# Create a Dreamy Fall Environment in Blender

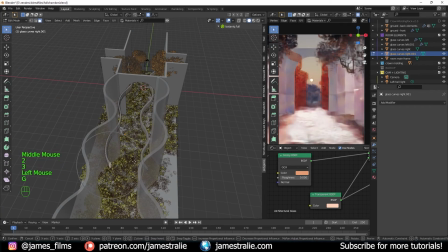[36:53]
I think there's so many people who've helped me get to where I am with this position and being able to do a lot of this work and just, experience the wonders of the 3D world. And I want to make sure that I can bring new people into the fold as well, especially in a time when, everything is happening very much online.
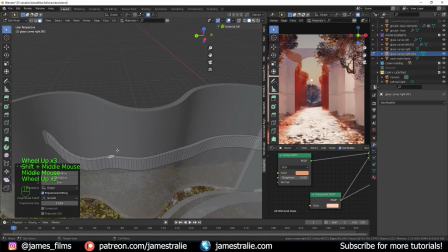[37:09]
People are very much, spread out. This is one way to kind of bring the world together, is learning a new skill like 3D software, which is perfectly designed for the current environment that we're in.
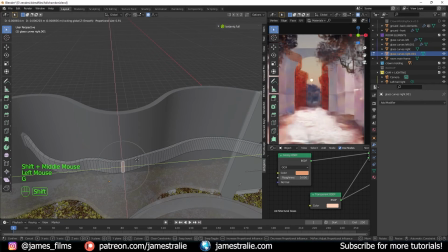[37:18]
All you need is a computer. You can work from wherever in the world and make some really beautiful scenes. And with Blender being a free software, there's no barrier to entry in terms of cost of getting into this and starting to play around and have some fun with the software.
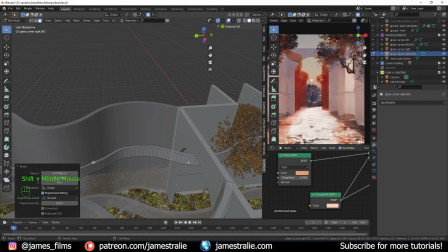[37:29]
So that was just a brief aside. You can see I'm still kind of workshopping the scene in the background here.
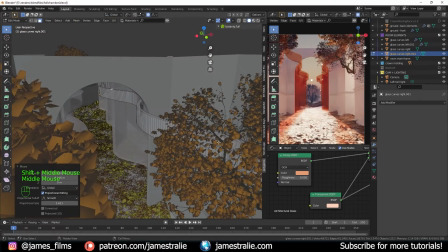[37:34]
But it's just a really great community.
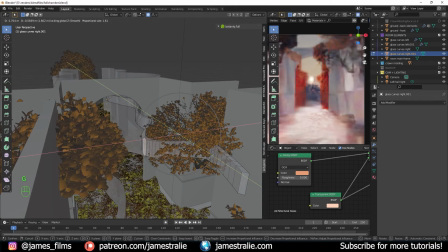[37:36]
And, if you are a beginner and this is one of your first tutorials you're watching, seriously, I want to welcome you to the wonderful world of 3D software.
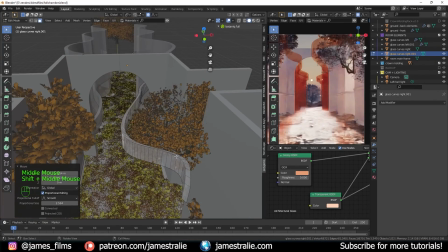[37:43]
The Blender community in particular is really phenomenal. There are so many new developments being made with the software itself. So it's really cool to just kind of keep an eye on the developments of that software and just really get involved with the community.
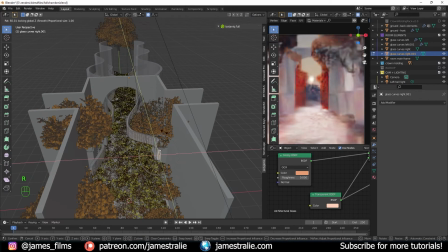[37:55]
Don't be afraid to ask questions, reach out to creators who inspire you. And just kind of, see where it takes you. There's just so much new stuff to learn. I'm still learning things on a daily basis with the software, and I've been doing this for, 2-3 years now.
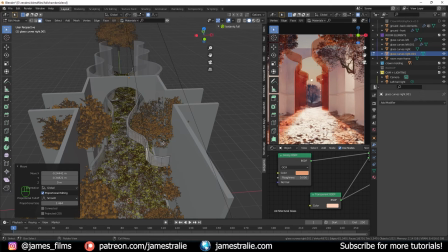[38:09]
It's really fun. There's so much to learn. And I think it's very important to always be humble as well with it too, and never feel like you know everything.
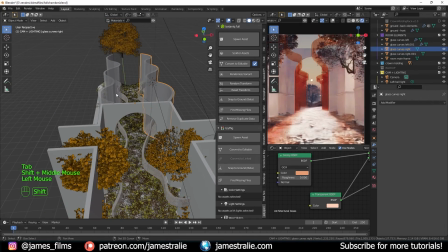[38:15]
There's always new stuff to be learned, always new software packages and things to discover.
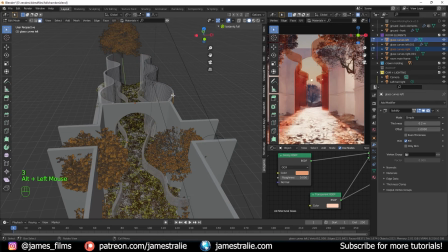[38:19]
And I think that's important to keep in mind as you work through, as you kind of continue to grow as a 3D artist. Always be learning, always be seeking out knowledge, always be trying to practice and grow your skill set,
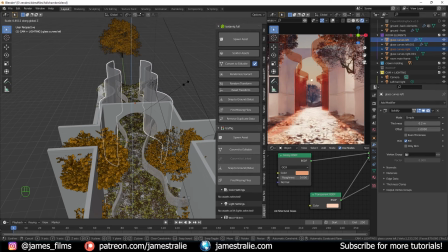[38:30]
adding new things to your toolbox in Blender and 3D, and you're training your artistic eye as well too.
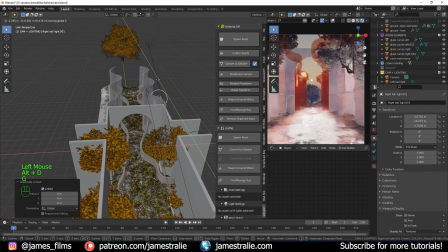[38:37]
I think it's helpful to kind of look at other people's works, see what works for theirs and what doesn't work, and kind of build off that as well too. So you can see I'm just kind of adjusting the lighting here as well. I'm kind of placing these point lights just to see how it affects our glass, because I was noticing it was kind of getting a little bit compressed.
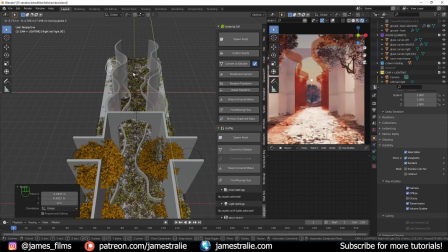[38:51]
We weren't really seeing the beautiful curved layers as much of this. So I kind of wanted to add in a little bit of depth to that.
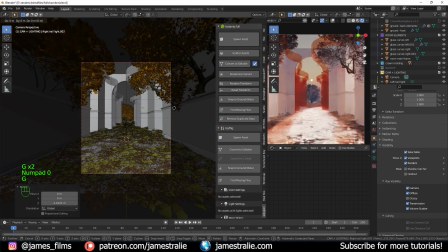[38:57]
So I experimented a bit with adding these point lights to kind of catch the light a little bit in those corridors where it kind of curves around inward on itself a little bit. Some of them worked, some of them didn't work, because I kind of took a couple of them out. But again, all part of the experimentation process.
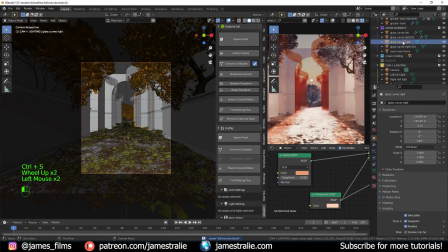[39:10]
You're seeing the behind the scenes here. It's a lot of fun. So yeah, once again, experimenting with these glass curves. I rename them as well so that I keep an eye on them. So now it's just a whole bunch of glass curves duplicate, but I know that they're the glass ribbon on the left, glass ribbon on the right. And we're starting to get somewhere pretty cool. So this is looking, pretty close to like a final scene here.
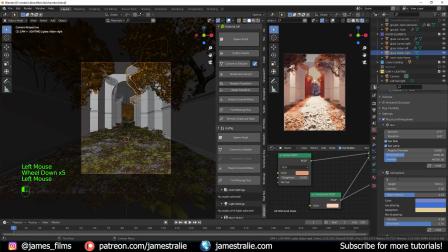[39:30]
I just kind of go through and tweak the lighting a little bit more to get it to a place where I was happy with it. Maybe adjusting the density a bit. I made it a little bit denser so that it's a little bit more orange. There's a little bit too much blue in kind of the upper atmosphere of our sky. I can actually go into our sunlight as well. Maybe, crank up its intensity a little bit more, see what that does.
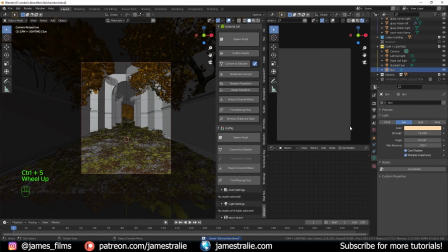[39:48]
It's looking pretty decent as well too. Maybe we kind of pull it back a little bit. So yeah, that's looking a little bit better.
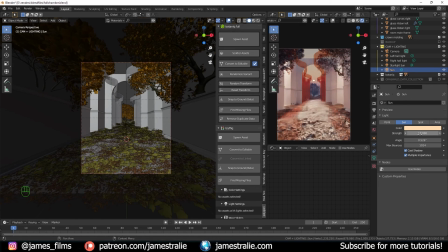[39:54]
And that is where I think I ended up calling it because it looked really nice how the leaves were.
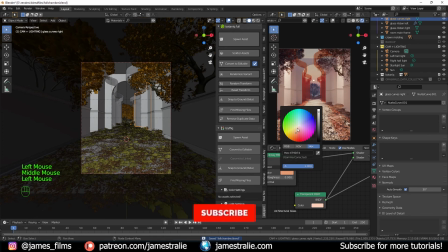[39:58]
They were kind of getting washed out before with the brightness of our sun, but now you can kind of really see the individual clumps of leaves piles, which is looking really cool. We're getting some really interesting results from that as well. So that's looking really cool. Getting some really cool results with the leaves. What I didn't also talk about is I added in some textures to the walls as well.
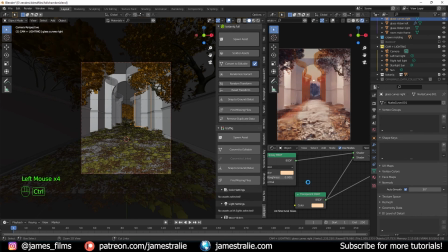[40:16]
Super simple textures that you can get from Blender Kit just by searching up plaster and adding that into the wall and kind of scaling it up accordingly. That is a really simple process as well to do. I just basically kept it kind of almost like a clear, pure white as well because I didn't want it to be too busy or too dark.
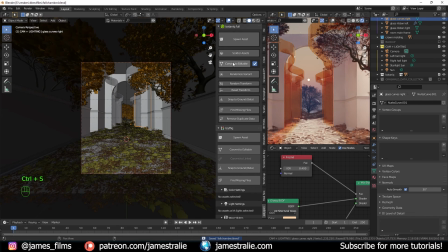[40:30]
I wanted it to be a nice bright scene, and it was very easy to make it a little bit too dark because of how closed off some of the walls were. And so I kind of kept it open and looking nice. So yeah, this is pretty much the final scene. I do a little bit of post-processing in Photoshop with stuff oftentimes just to add in a little bit more contrast or change the lighting ever so slightly.
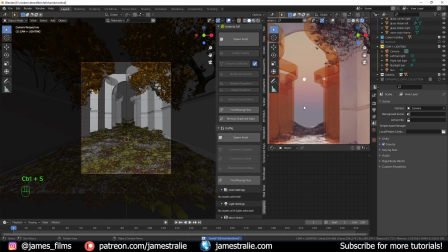[40:50]
I ended up taking that tree out here for the final render. And then I also added in some string lights too as well that I kind of modeled in a different scene.
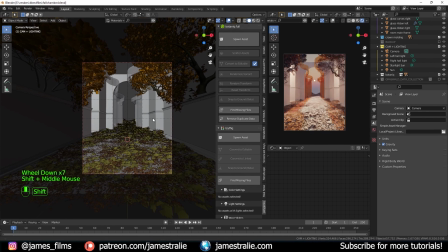[40:57]
But I encourage you to kind of have some fun with this, play with it on your own, add in your own little details and things.